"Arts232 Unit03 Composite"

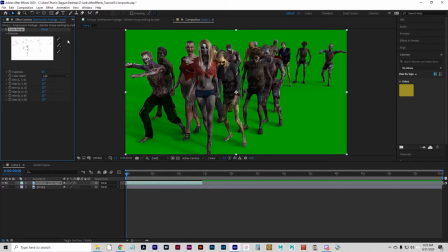It's needed to create this transparency and put it into a different background. So if you select the, under the color range effect, if you select the eyedropper, we're going to click on the green,
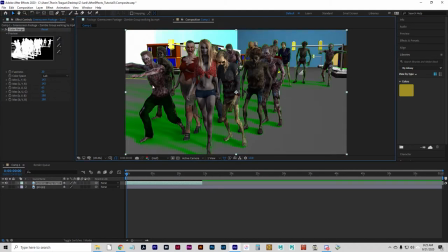and we're going to create this transparency like that. And fuzziness, if you bring it up a little bit, it will
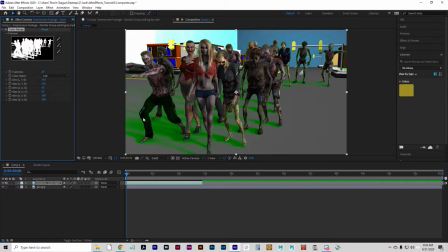create kind of a softer, smoother transparency. Now, clearly we're not done yet, so you can see that there's still a lot of green spill, which is completely normal.
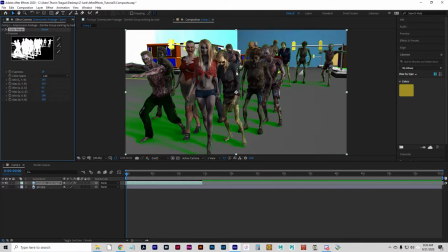What happens is the light will shine on the subject, it will shine on the green screen, and it will usually bounce onto the subject, and some of their skin, like the edges of their skin, will be lit up green.
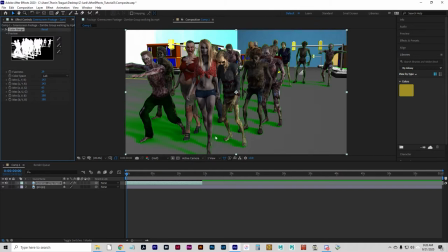The other thing that can happen is if they're casting shadows, the shadows might be green as well. And make sure those, if you're using something that casts shadows, you want to make sure that it's going in the same direction as the lighting in the composition, which this one is.
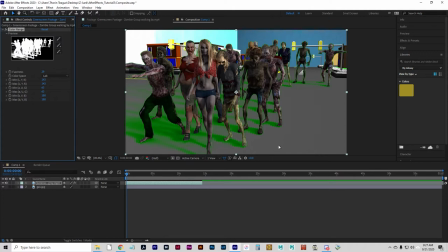So if it's like in the wrong direction or something, it kind of breaks the illusion. So so let's fix that green. This is an easy fix. This is part two of creating this transparency.
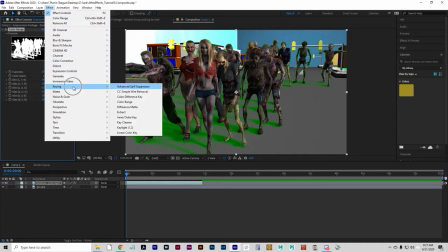Go to Effect, Keying, Advanced Spill Suppressor.
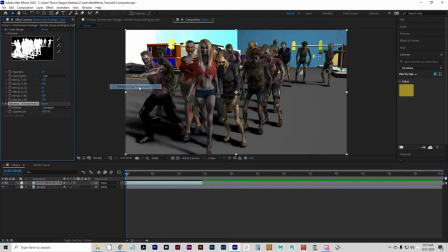Sometimes just putting it on is enough. So we've got a pretty good suppression. They do have kind of a black outline, which might not be
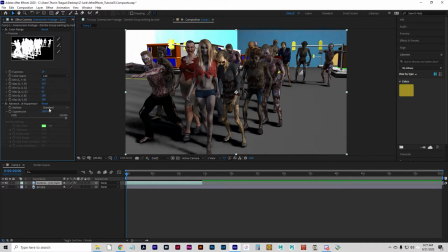exactly desirable if you want. We can change on the basic spill suppressor. There's just the amount of suppression, but I like the ultra one a little better. We can pick the key color and create some different
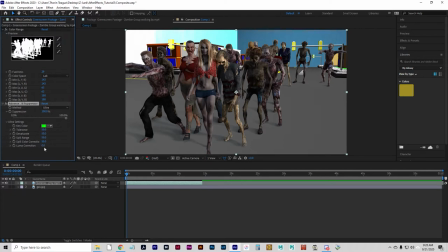parameters. So the spill range, first of all, usually about 50% is about right, or a little lower.
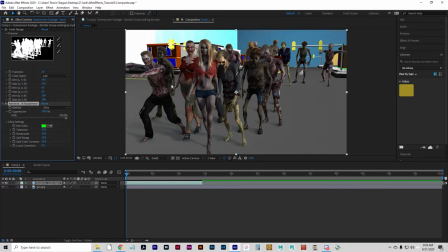I'm going to go with 35 on that one. And that kind of tamps down the color a little bit. And then the desaturate is kind of a way to create the
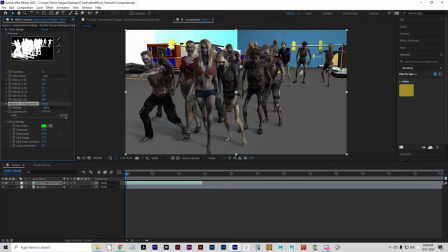create an integration with the environment. So if you desaturate it a tad, depending on how far away they are from the camera, that can help create kind of a hazy look.
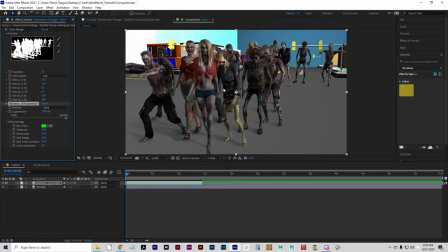So I'll leave that at about 50, which is no desaturation at all. So, and then there's tolerance here.
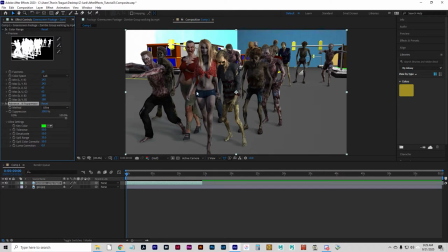And that is kind of the range of greens that will be corrected. And spill color correction is the last bit here. And this one kind of takes care of some of those outlines.
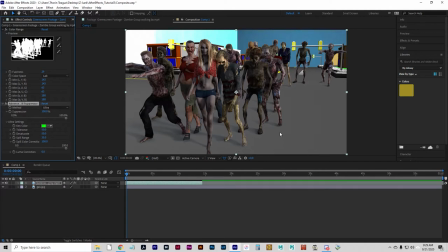So if I put that up to 100%, it brings it down a little bit. And I can take it down and the outlines will come back.